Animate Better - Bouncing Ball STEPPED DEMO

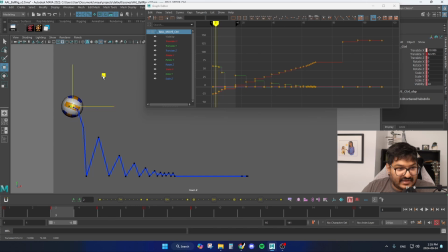(12:26)
Frame 3, maybe we're here. Cool. And now we go check this part out. We need to break down this motion. So how many frames? That was 7. 1, 2, 3, 4, 5, 6, 7. Cool.
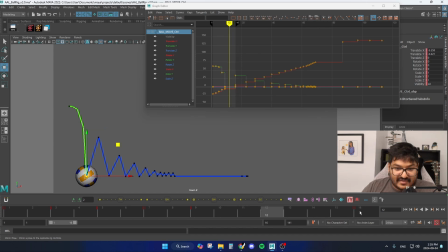(12:42)
We're at a really weird interval. One thing you can do also to help favor your keys, you can always middle mouse drag frame 16 to frame 12, let's say. So you're duplicating that value and then you just scoot it back. Actually, I'm going to move that to frame 13.
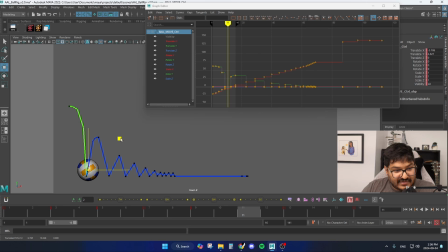(12:57)
So I have room to break down frame 11. Ball comes up. Here, we're going to favor the down just a little bit so that we can pop up quicker on frame 13 and then get to frame 16.
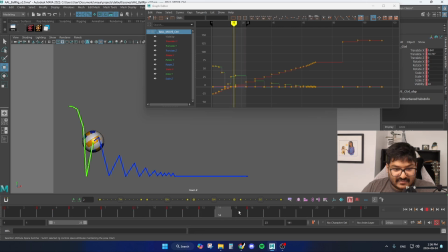(13:12)
So because we did 3 frames here on the hang time, we should probably do the same here. 3 frames after the apex of the bounce, we're here now. About equidistant from frame 13.
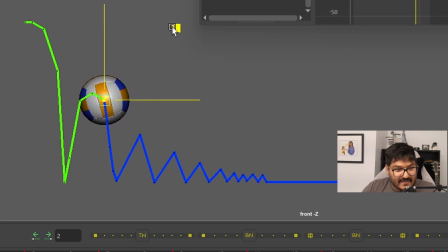(13:27)
I feel like maybe I could go more on the hang time up here. Now we need to break down frame 21.
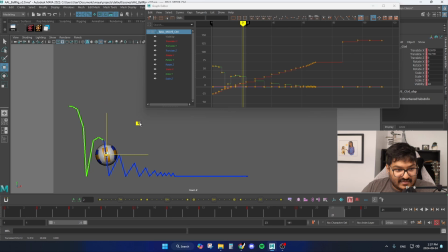(13:34)
We're in between these 2 keys. We want to stay up high. Okay, frame 27, we need to be closer to the apex, which means 31 needs to be equidistant to 27, like that, to get your hang time.
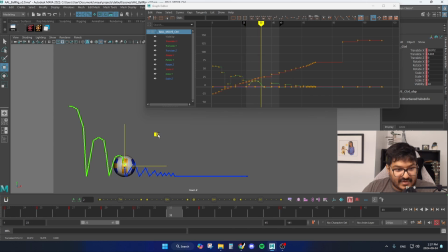(13:53)
Frame 25, we should bounce up. Frame 31, need to go a little bit higher so that we can feel the impact on 35. And every time you do a change, it's a good idea to watch your animation, react to it, do any adjustments that you need to do before you move on.
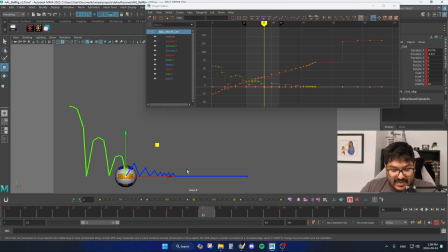(14:10)
Then you continue down the timeline. So now we have this weird 5 frame thing happening here. So how do you fix that? Probably frame 37,
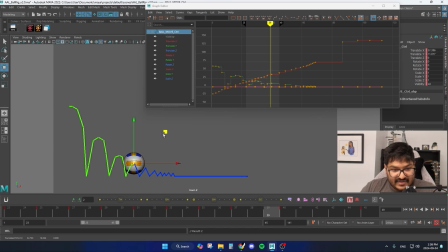(14:22)
we favor the apex on 3s, which is kind of weird, but I think we'll be okay. Let's make 43 and 37 be kind of similar. Work your way down.
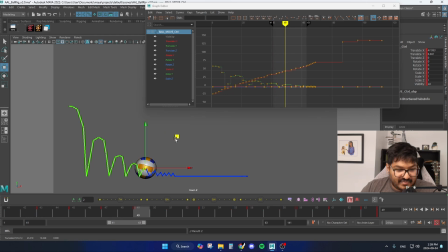(14:36)
Frame 47, favor up to the apex on frame 49. 51, go like that. Okay, so now we're dealing with 3 frames, which is pretty crazy.
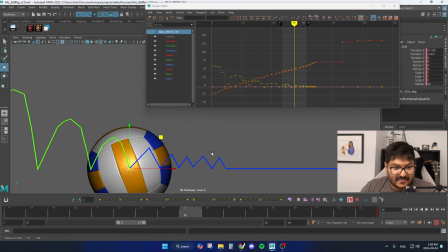(14:52)
So I think on frame 51, let's zoom in here with pan zoom, we will scoot this up towards the apex.
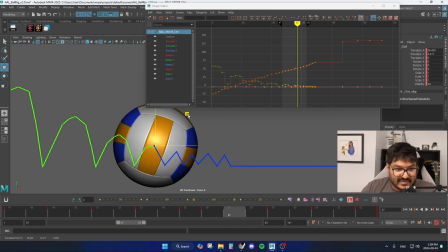(15:01)
56 is the apex, which means 57 needs to be here. And the reason why it's interpolating here is because I haven't hit the step tangent button again. So let's do that. Eliminate any free in-betweens that Maya is giving us. We want to craft every single breakdown and every single key pose.
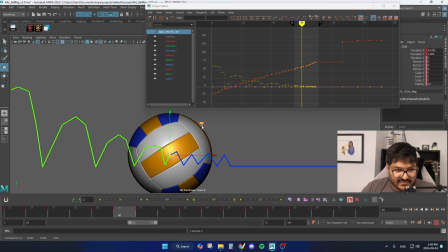(15:20)
So here, because we're on 2s, our breakdowns need to be on 1s, like so. And now we're in dribble territory, so let's adjust these heights a little bit on 1s.
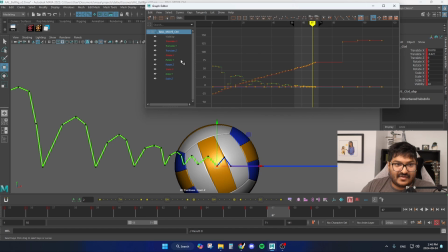(15:39)
Cool. And the one thing I forgot to do, honestly, is to grab all the translate Y down keys,
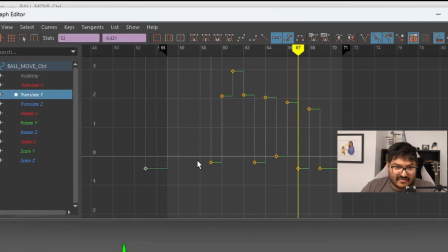(15:47)
because I think I'm going beyond the 0 value, but 0 is basically, touching the ground. So right now I'm getting into negative integers. Just grab all your down keys and then hit 0 up here on the right of your graph editor stats.
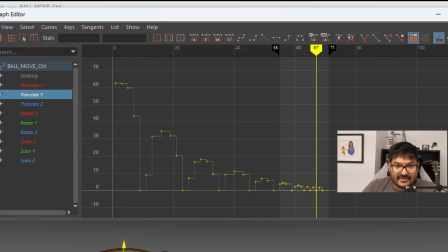(16:03)
Enter. So now they're all zeroed out. Okay.
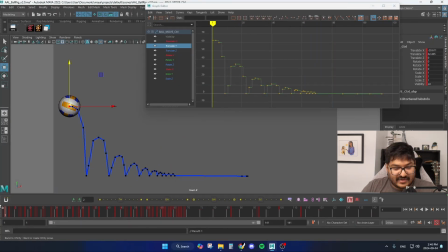(16:07)
Now that we have the entire thing broken down as far as the up and downs, let's hit play. Let's fix our translate X because it's a little wonky. Translate X is pretty wild right now.
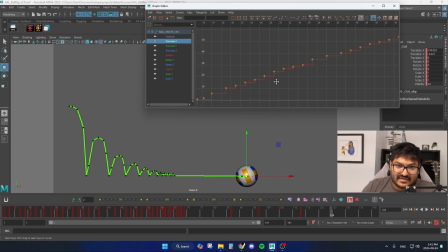(16:24)
You can see right here, it's just all over the place. There's no consistency happening throughout.